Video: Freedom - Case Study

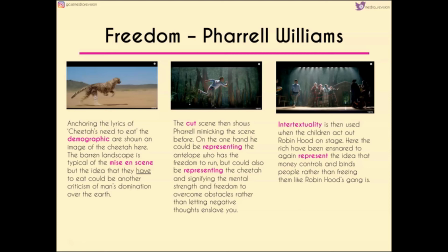The rich have been ensnared to represent the idea that money controls and binds people rather than freeing them, like Robin Hood's gang does.
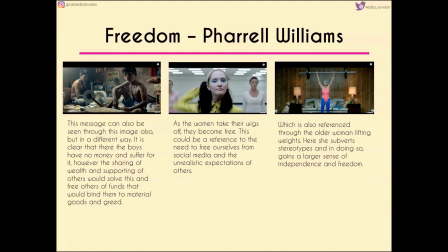And this message can also be seen through the image on the left-hand side in a different way though. So it's very clear that the two boys who we see here have no money and they're suffering because of their lack of money. But the sharing of wealth and supporting others would solve this problem,
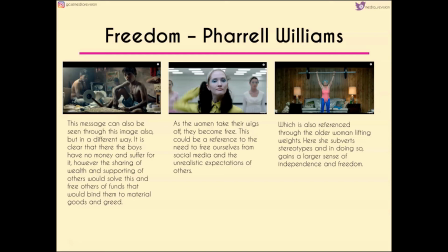and freeing people of funds would also free them of that idea that they're bound to this material goods and greed. And this sense of freedom is then represented through the shots that we have next, because as the women take off their wigs, they become free in themselves.
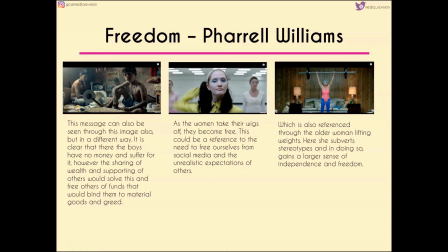And this could be a reference to our need to free ourselves from social media or unrealistic expectations of others, but it could also be a reference to sort of the ability to be ourselves. And this being yourself is then shown in that third screenshot where we see the older woman lifting weights.
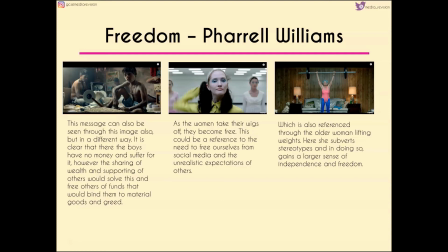So she subverts these stereotypes and in doing so gains a sort of larger sense of independence and freedom from that.
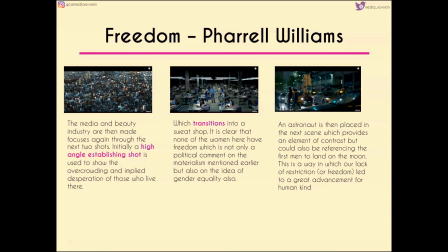Now the media and beauty industry are made focuses again through the next two shots. So initially we've got a high angle establishing shot used to show overcrowding and implying desperation of the people who live there. But we then see a sweatshop where it's very clear that none of the women who are in that place have freedom,
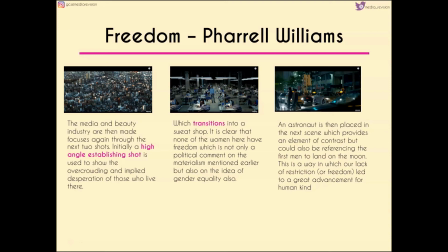which again is not only a political comment on materialism like we've seen earlier, but also the idea of gender equality being placed here. Which is weird when we see this astronaut on the third shot in this screen here. It provides an element of contrast, but it could also be referencing the first man to land on the moon,
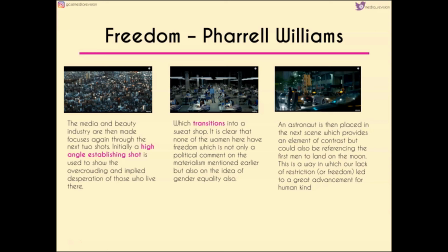which is sort of a way in which our lack of freedom led to sort of great advancements for humankind. The way that we work and the society that we live in led to this.
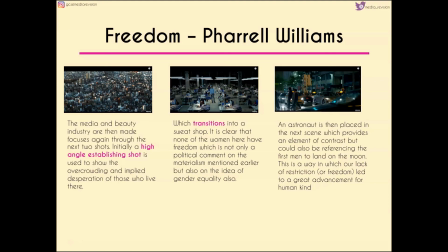Alternatively, it could be that the freedom to think bigger created this sort of opportunity for us, for mankind.
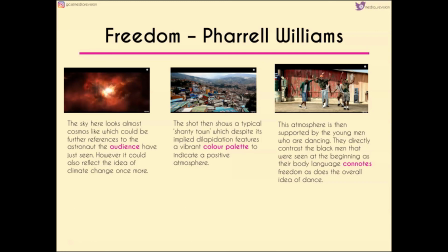Now the sky on the left hand side looks almost like a cosmos, which again could be further references to the astronaut that we've just seen, but it could also reflect the idea of climate change once more through the fact that there's a lot of red tones here which normally suggest danger or warnings.
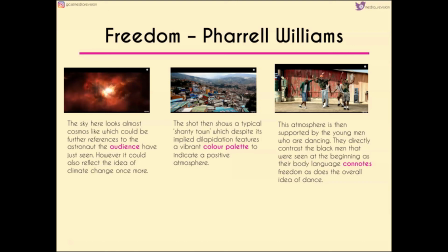We then see a typical shanty town, which despite the implied dilapidation, we have a very vibrant colour palette to indicate a very positive atmosphere. And the atmosphere is supported by the young men who are dancing. So they directly contrast the black men that we saw at the beginning of the video.
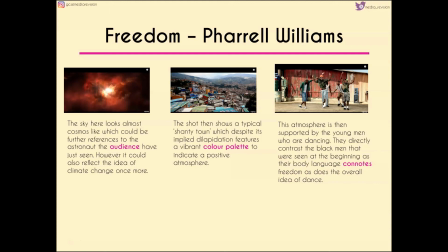Their body language connotes freedom, as does the overall idea of dance, and so does their clothing when we compare them to the slaves that we saw at the beginning.
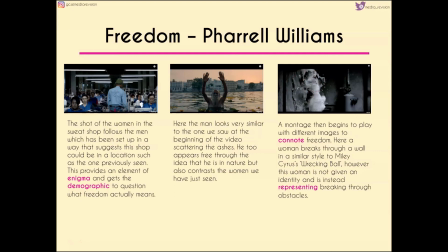Now the shot of the women in the sweatshop follows the men, which suggests that the shop could be a location such as the one we've previously seen. It also provides an element of enigma and gets us to question what freedom actually means.
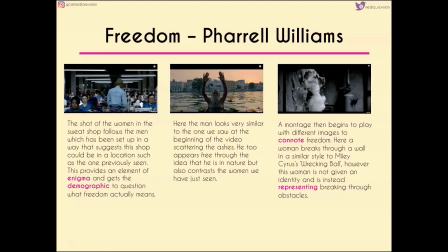We then also see the man in the pool at the beginning, in the middle here, who seems very similar to the one we saw at the beginning of the video, scattering the ashes. He seems free through the idea that he's in nature, but again contrasts with the women who we've just seen working.
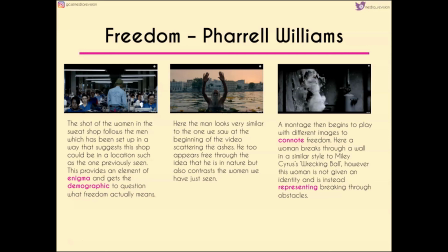And we have a montage that then begins to play of different images which suggest freedom. So initially a woman breaks through a wall in a very similar style to Miley Cyrus's Wrecking Ball, but this woman's not given an identity and instead sort of represents breaking through obstacles.
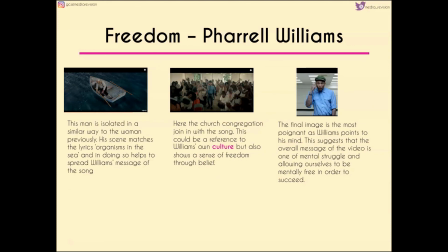A man is then isolated in a very similar way to the women previously. Now his scene matches the lyrics "organisms in the sea," which might be a reference to the whale that's underneath his boat. In doing so, it helps Williams spread the message of the song, which may be related to nature or to climate change.
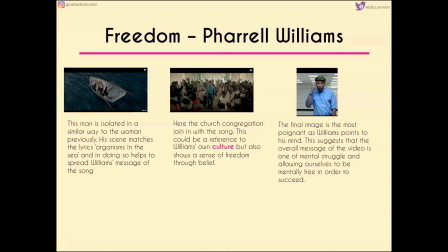And as our final two shots, we have a church congregation who join in with the song. Now this could be a reference to Pharrell's own culture, but also shows a sense of freedom through belief. Whereas that final image is perhaps the most poignant, as William points to his own mind.